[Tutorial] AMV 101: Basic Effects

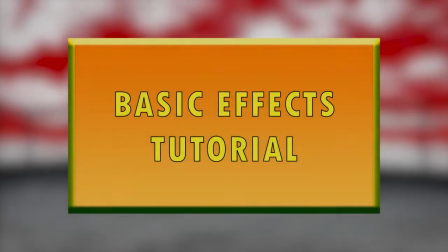Welcome to Basic Effects tutorial from AMV Netherlands.
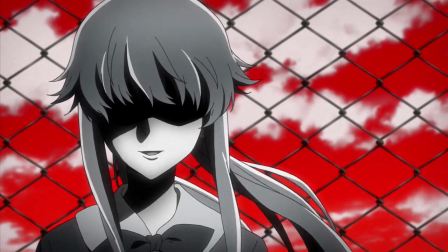In this tutorial we will show you how you can use different effects in Sony Vegas, like a zoom, blur and a flash.
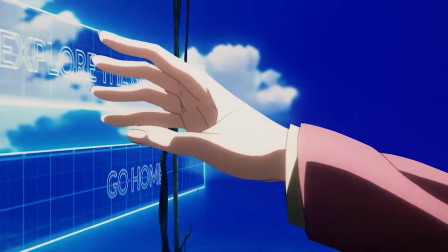We'll also give some tips and tricks on how you can level up your AMV. A nice way to make some impact is with a zoom.
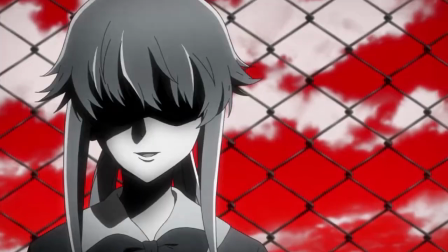Here's an example how a zoom can look like. To make a zoom, you first need two similar scenes.
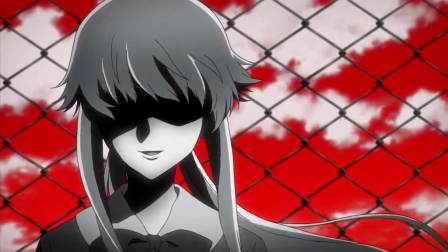One shot from far away and a close-up shot. Place clip A and clip B next to each other on the timeline.
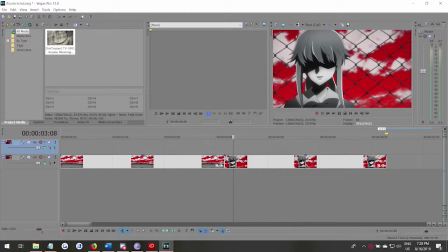Right-click on an empty space and create a new video layer. Drag clip B to the video layer that you just created.
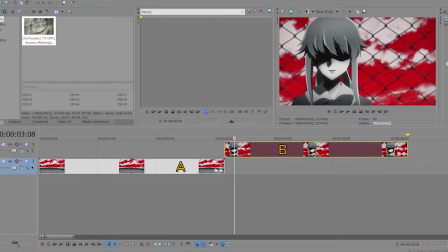Extend the clip B so that it overlaps with the first clip, like this.
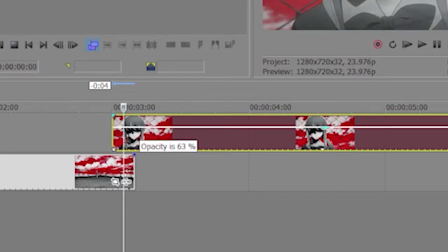Drag the opacity of the second clip down to around 50% so that you can see the two clips overlapping.
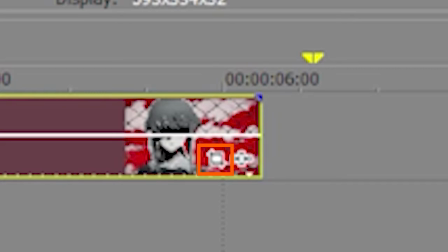Now open the pan/crop button. Here we can make a zoom.
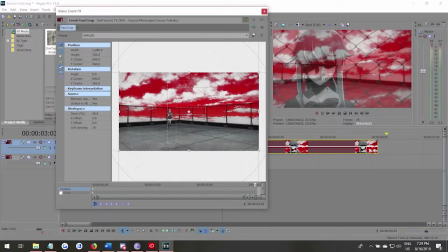Make one keyframe at the end of the video and another one around 4 frames earlier.
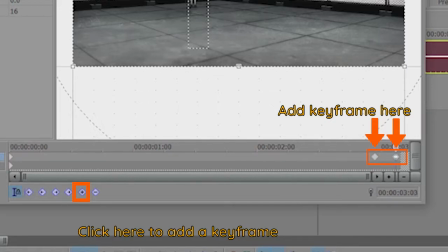This is not the set amount of frames and can be different every zoom. Now start adjusting the crop until both the clips look the same.
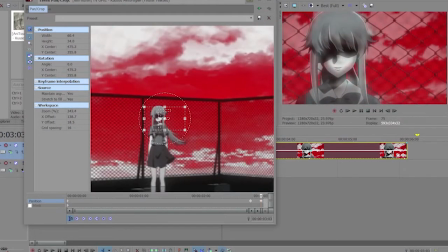It should look something like this.
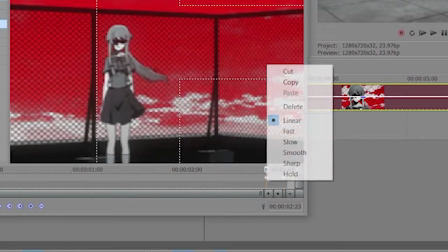To make the zoom look smoother, right-click on the keyframe and set it either on fast or on smooth.
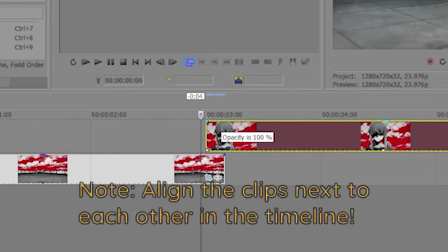Turn the opacity of the second clip up to 100 again and see what we've got so far.
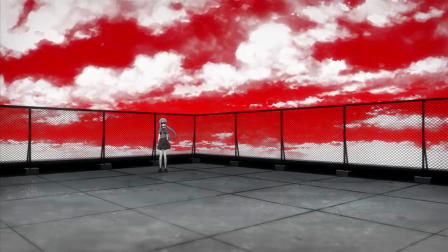As you can see, you've got your zoom now. This is only the basis of the zoom, so let's add some blur and a flash to make it look even smoother.
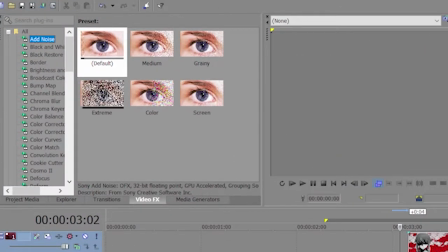Go to your Video FX tab, search for Gaussian blur and drag it to your timeline.
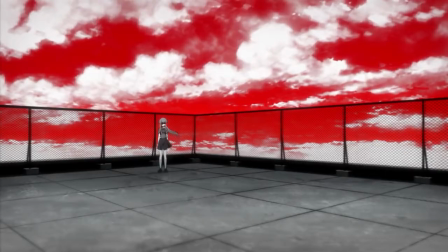You can also use radial blur for zooms, but for this example we use the Gaussian blur.
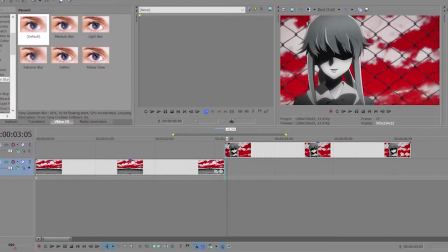Have your cursor in the middle of the two clips and right-click to add a keyframe.
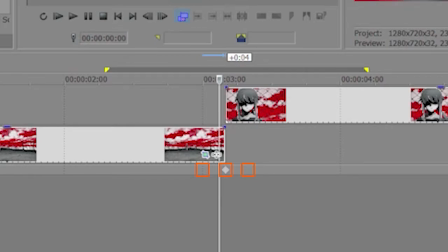Add a keyframe 4 frames before and 4 frames after the first set keyframe.
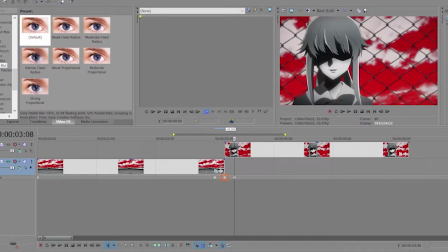Now double-click on the middle keyframe and change the horizontal range and the vertical range to around 0.0100. Change the blur of 2 outer keyframes to 0 and we're done.
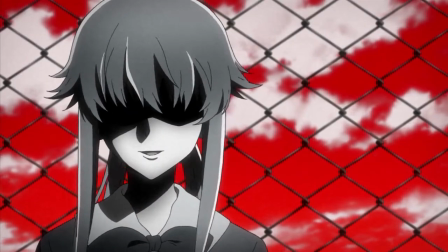Speaking of blurs, blurs are a beautiful way for a nice transition. If a scene feels too raw, try adding some blur to it. It works like magic.
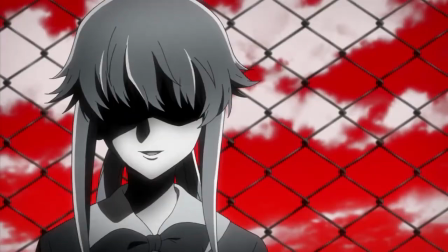Now this does look a bit better, doesn't it? But we can still make it even smoother by adding a flash.
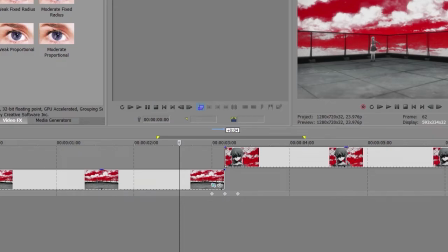This gives the zoom the finishing touch. To add a flash, you have to create another video layer.
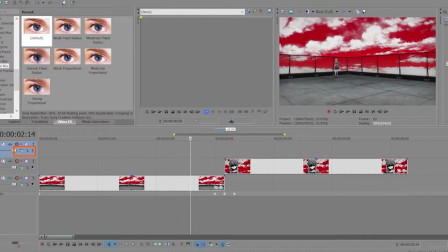Set the composition mode to add. Click on the 3 stripes at the beginning of the timeline. Go to composition mode and click on add. Next we have to add a white solid.
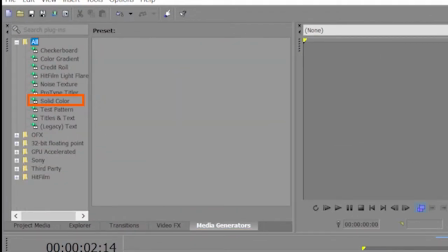Go to media generators and add a white solid to the timeline.
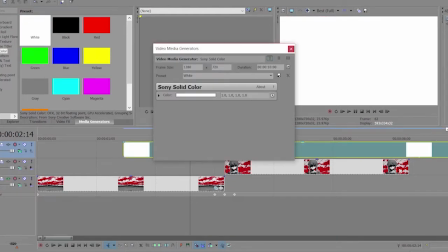For this transition, make sure you have the white solid around 10 frames on each side.
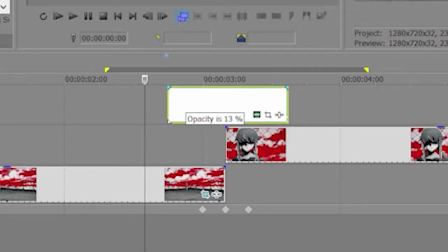Set the opacity to around 15 and let them fade on both sides.
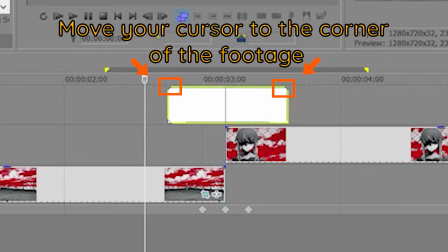Now let's see how that turned out. It looks pretty cool, doesn't it?
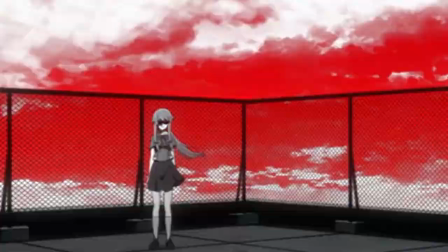The blur and the flash make the zoom so much smoother.
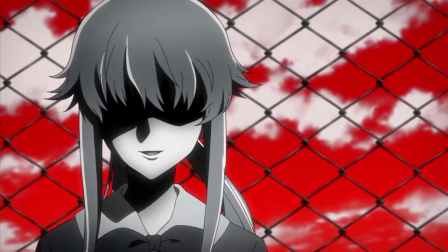But make sure you don't overuse it or make the blur or flash too strong.
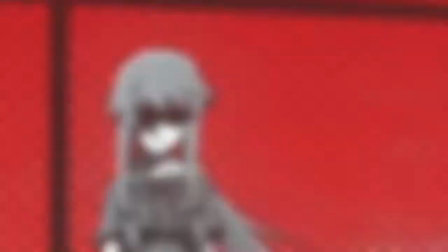The zoom should be the main focus here. There is only one thing we can do to finish the zoom.
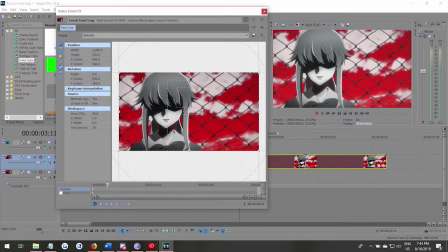Try adding a small zoom on the second clip. This way the zoom doesn't stop so abruptly.
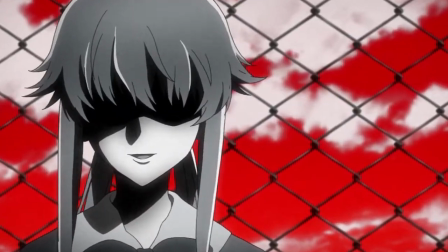Now that we've covered the zoom and some effects, here are some other useful tips.
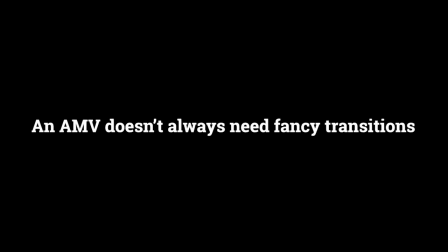An AMV doesn't always need fancy transitions.
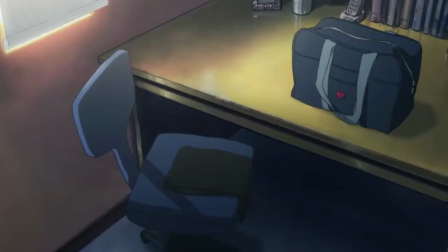Use it, break it, fix it, trash it, change it, mail, upgrade it, charge it, point it, zoom it, press it, snap it, work it, quick erase it.
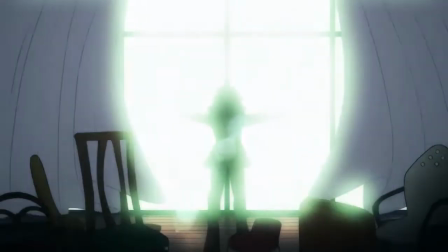Sometimes hard cuts can be just as powerful.